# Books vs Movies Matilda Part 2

Roald Dahl is one of those authors whose writing is so vivid and descriptive that it translates really easily to film. His way of describing that which seems most insignificant or ridiculous, and yet is very appropriately descriptive about a character, is a method that is emulated by many children's authors today. So how do you take that style and translate it into movie form? Casting, again, is a big part of it.
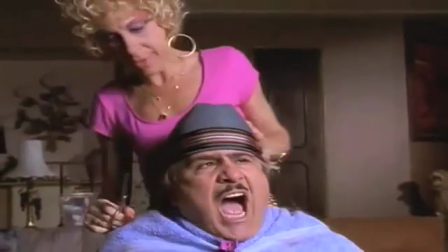Danny DeVito and Rhea Perlman practically look like caricatures themselves, and Pam Ferris pulled off Trunchbull perfectly.
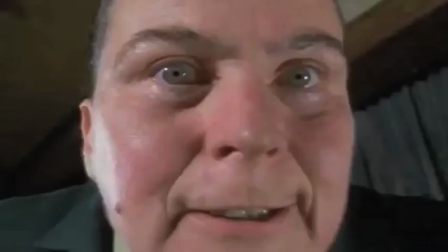The makeup work for Trunchbull is marvelous as well, making her look both comical and intimidating.
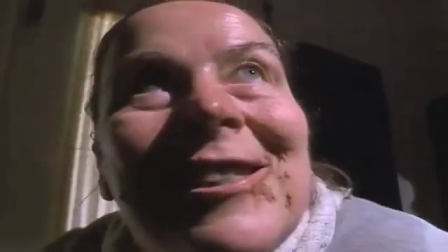And also a little disgusting, something that wasn't really played up in the book. Locations are also done really well.
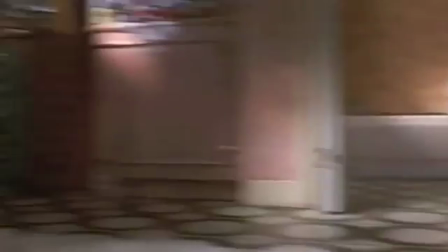The Wormwood's house is lit in such a way that while it seems like a nice enough house, you can still tell that a fully dysfunctional family lives there. Cruncham
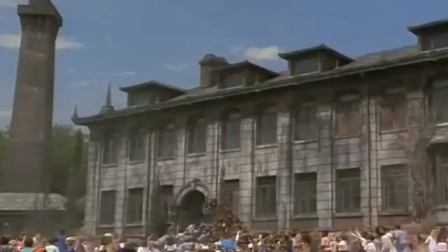Hall, which doesn't get much of a description in the book at all, looks like the kind of oppressive environment you would expect with the Trunchbull as your headmistress, and yet still looks very much like a school. It should be noted that the book does dabble in a visual medium as well.
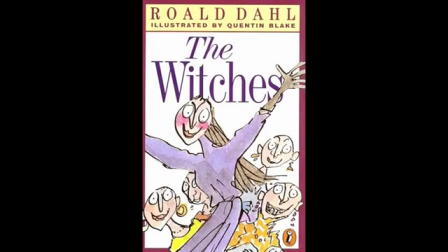Like many of Roald Dahl's books, Matilda contains illustrations by a longtime collaborator of Dahl's, Quentin Blake.
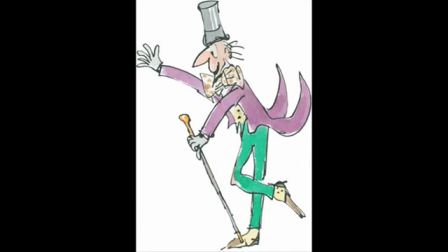The drawings are always very whimsical and childlike, but to be honest, the story doesn't really need them. Interestingly enough, the movie also dabbles in the book's territory by having Danny DeVito narrate certain parts. As children, many of us might have had books read to us by our parents before we went to sleep at night, including stories by Roald Dahl. As such, Dahl wrote his stories in such a way that they're almost meant to be read aloud. And so it's possible that our first encounter with a Roald Dahl story was not a reading experience, but a listening experience. Which makes the fact that we have parts of the movie read to us, mostly just transitions and background material, that much more poignant.
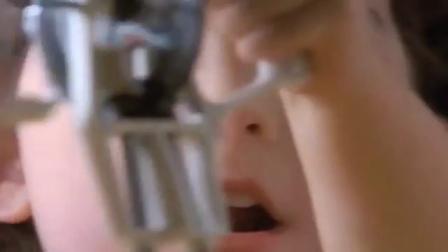But what really makes the movie is the way it's shot. You have to admire the use of forced perception in this movie.
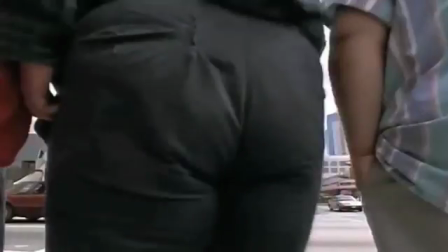Matilda in the book is described as a small girl, but in the movie we really get a feel for how small she is.
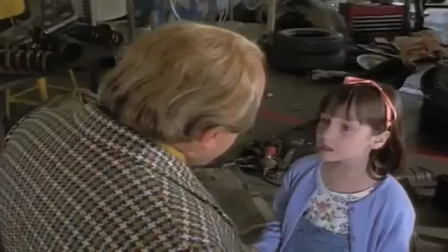Everything and everybody looks larger than life, which again, with an actor like Danny DeVito, is no easy task.
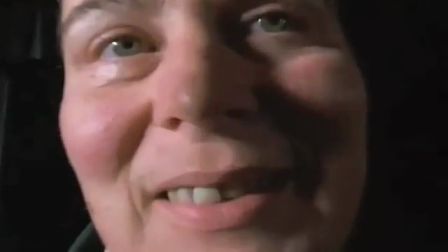Extreme close-ups of the Wormwoods and Trunchbull show us every detail of their faces, making them look much more like caricatures, but also more intimidating.
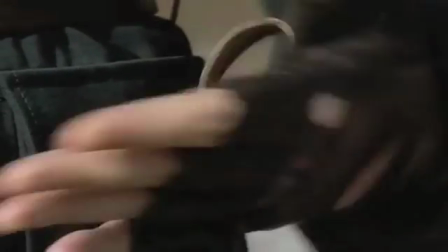Plus, I love the way we're introduced to Trunchbull.
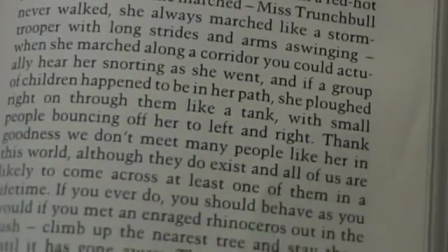In the book, when Trunchbull first appears on the scene, we don't get a full description because the narrator of the story isn't quite ready to give it. I mean, this woman is so scary, the freaking narrator is afraid of her.
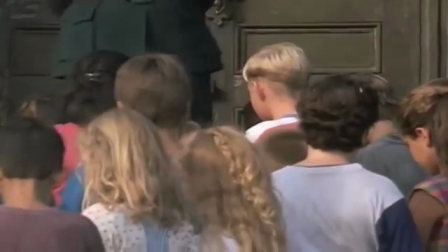The movie portrays this by not showing us her face for the first few minutes she's on screen.
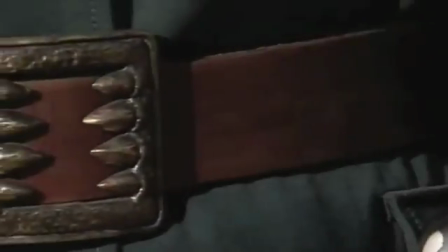We see her silhouette, her back, her feet, everything but her face, up until her first direct encounter with Matilda.
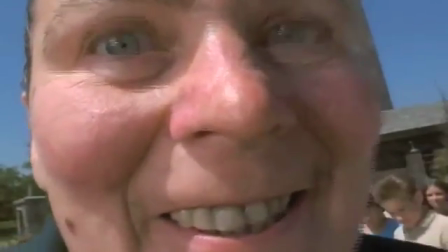This not only makes her seem larger than life, but it perfectly captures that intimidation that even the narrator of the book felt.
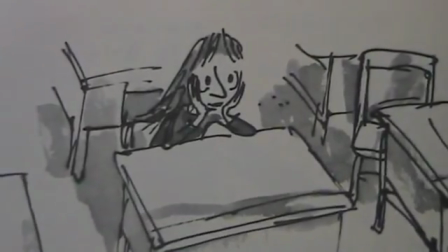And we can't ignore the magic. Again, the book Matilda doesn't use her powers nearly as much as the movie Matilda, but when she does, they're pretty straightforward.
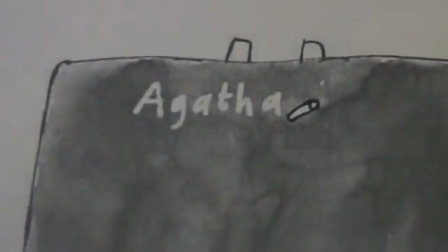She wants the glass to tip over, and it does. She wants the chalk to float, and it does. The movie reflected this by having the special effects be as simple and straightforward as possible.
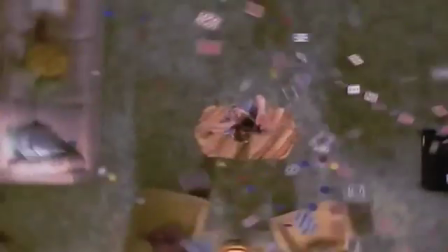There's nothing flashy about them. The few scenes that might be there for the purpose of showing off the special effects don't last very long, and they don't distract from the story.
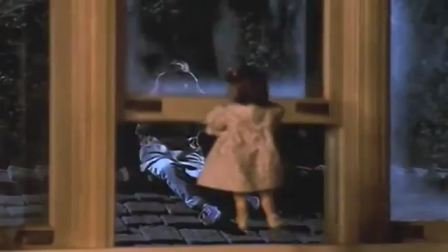That's the sign of good special effects, in my opinion. They get the job done, but not so obviously that you can tell that there are special effects happening.
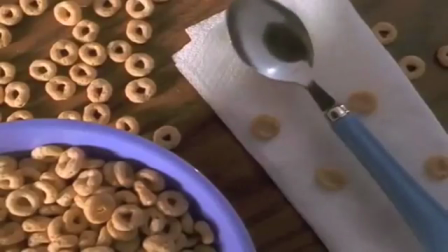And in this instance, it captures the simplicity of Matilda's powers. So overall, the imagery of the movie took the already brilliant imagery of the book, built on it, and made it even better, which is exactly what a movie based on a book should do.